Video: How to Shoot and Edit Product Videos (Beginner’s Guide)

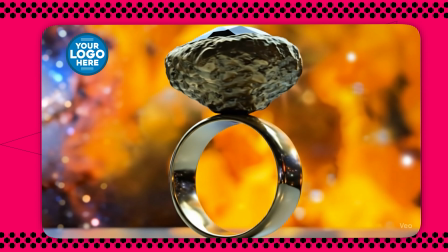0s
Want to turn a simple home video into a slick product ad? Watch this. On the left, a plain clip I just shot on my phone.
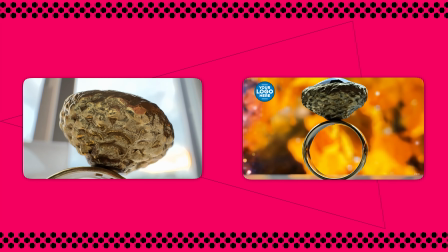7s
On the right, that same clip after a bit of movie magic. Pretty huge difference, right? Stick around and I'll show you exactly how to do this at home. Hey, what's up?
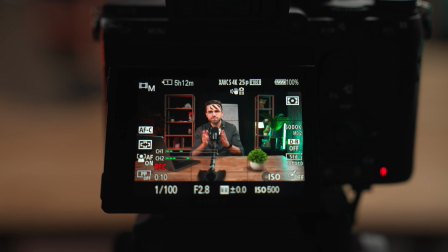16s
Arthur here and welcome to Movavi vlog, and I've been making videos for years, from travel vlogs to product commercials,
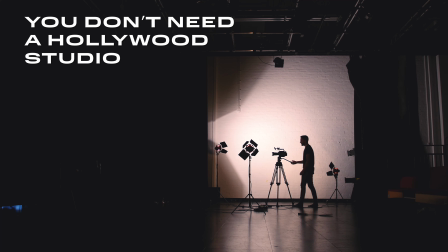22s
and today I'm here with Movavi to show you that you don't need a Hollywood studio to create awesome product videos.
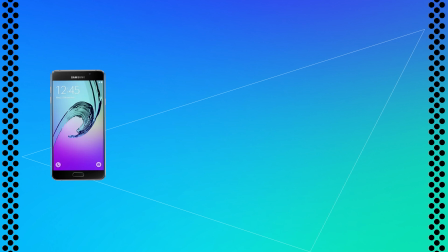29s
In fact, when I started out, my setup was literally a smartphone taped to a chair and a desk lamp for lighting. Wasn't pretty, but we all start somewhere.
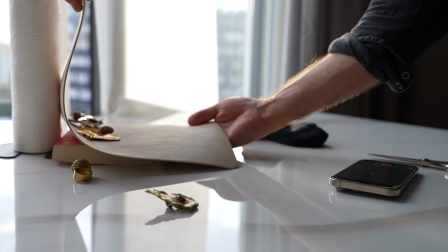39s
In this guide, we'll go through everything from planning your shoot, gathering simple tools, to setting up great lighting with daylight,
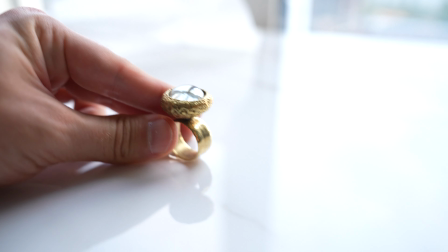47s
using DIY camera tricks for smooth shots, styling your product, say you're shooting jewelry or gadgets to make it look pro, and then editing it all together in Movavi Video Editor for a final result that pops. We'll even throw in a quick AI trick to spice up your footage, and stick around till the end for a special discount code in Movavi. Sound good? Let's get started. Now, first, let's talk lighting. Maybe the most important part of any video, and guess what? You can get amazing lighting for free by using the sun. Natural daylight is your best friend.
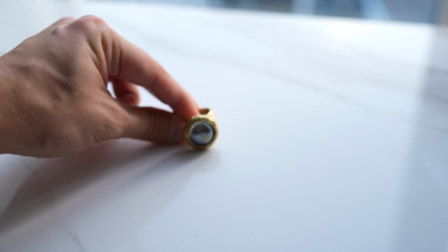81s
Find a window with plenty of light and set up your product nearby. Here I've got this wonderful piece of jewelry as our subject on a table by the window.
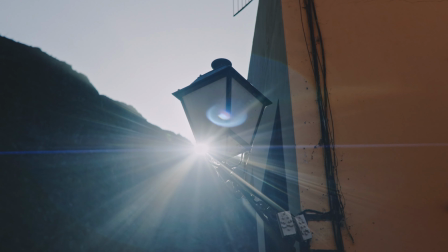90s
You want bright, indirect light. If direct sun is beaming in, it will be harsh, not flattering. Quick fix, diffuse the light.
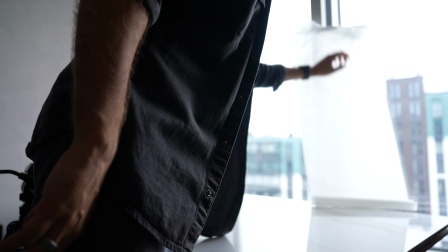97s
You can snag a sheer white curtain or even tape some paper or white cloth over the window to soften the sun's rays.
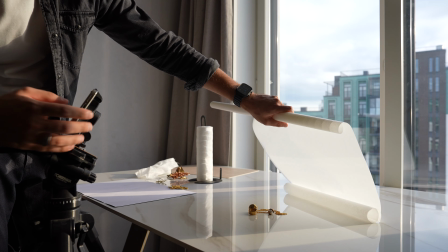105s
On a cloudy day, you're good, no need to tape anything. This acts like a big softbox spreading light evenly on your product.
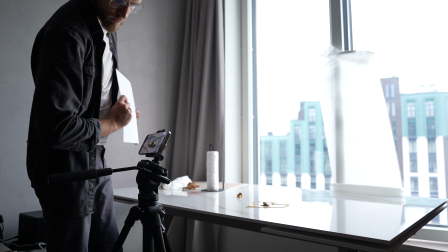113s
Next, bounce some light back onto the other side of the product. If the window light is coming from the left, the right side of the object might be in shadow.
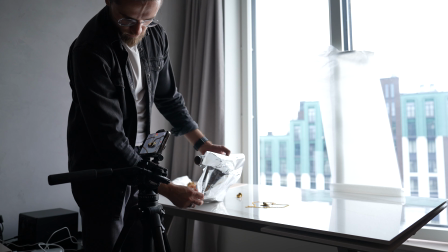121s
Take anything white. Foam board, piece of white poster paper,
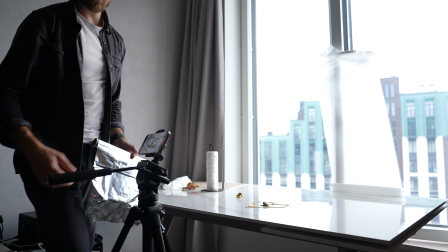126s
even a DIY reflector made from aluminum foil and cardboard, and place it opposite the window.
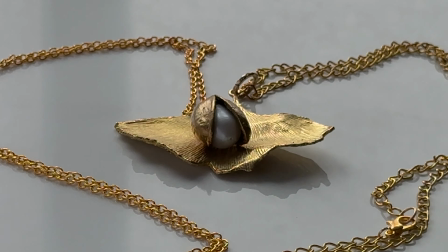132s
See how it fills in the shadows. We're controlling the contrast so every detail is visible. If your product is shiny or reflective, like a glass bottle or jewelry, diffusion is really key.
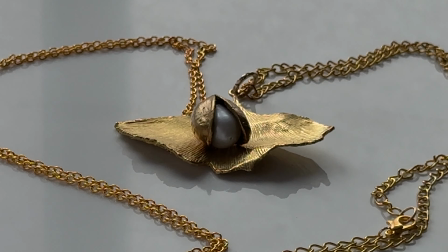144s
Harsh light will create glaring hotspots. Soft light plus reflectors, clean highlights, no blown glare. And remember to turn off other lights in the room if they mix weird colors. Daylight is bluish, indoor bulbs are yellow. Mixing them can make your colors look off. Stick to one light source for consistency, especially if you plan to color correct later. All right, now we have great lighting, but a static shot can be a little boring, right?
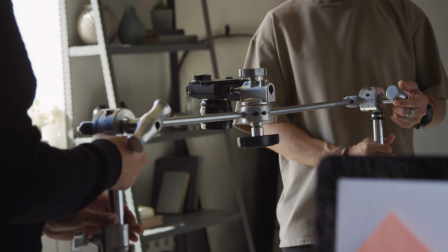170s
Let's add some movement to make our video more dynamic. You might think you need fancy sliders or gimbals, but no. Here are a few of my favorite zero-budget camera movement hacks. First up, the towel slide.
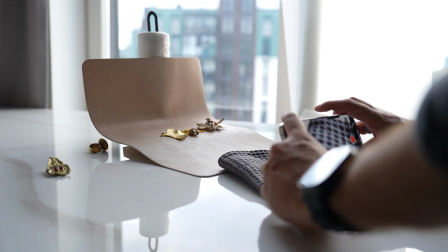182s
This is the low-budget camera slider. Simply put your phone or camera on a folded towel on a smooth table.
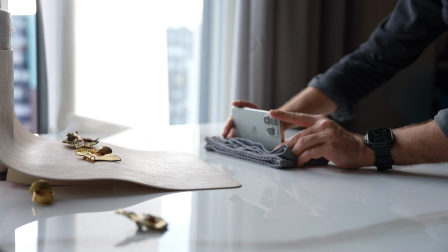190s
Now press record and slide the towel slowly across the table towards your product.
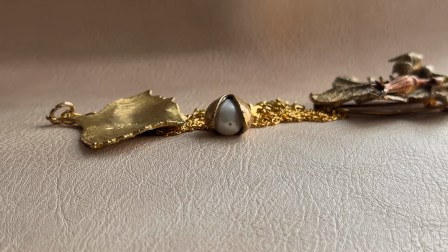196s
It's that easy. The towel glides and gives you a surprisingly smooth shot.
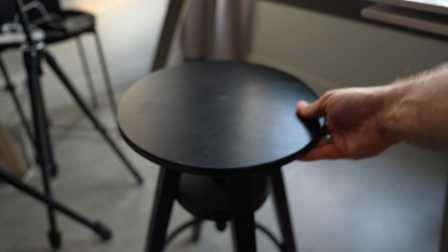200s
Next, the lazy Susan spin. If you have a kitchen turntable or a chair, you have a 360-degree product spinner.
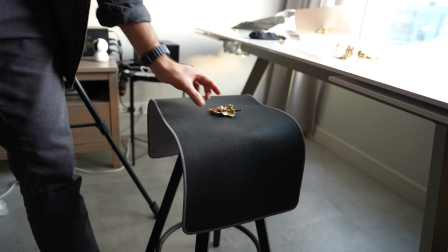207s
Place your product on the turntable, start recording, and slowly rotate the turntable.
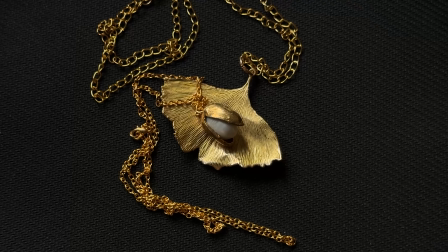214s
The product will spin in place while your camera stays still. This trick is gold for showing all sides of, say, a bottle or a gadget. And those cost like $5 at a home goods store, or just borrow the one under your cake. No tripod, no problem. Grab a bag of rice or beans or pillow.
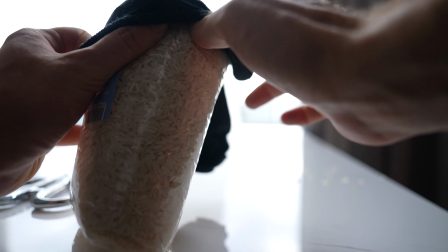233s
Seriously, a bag of uncooked rice can be molded into a perfect little stand for your phone at any angle. It's super stable and absorbs vibrations. I use it for low angle shots or when I need to place the camera in a weird position. Plus, hey, it's multi-purpose.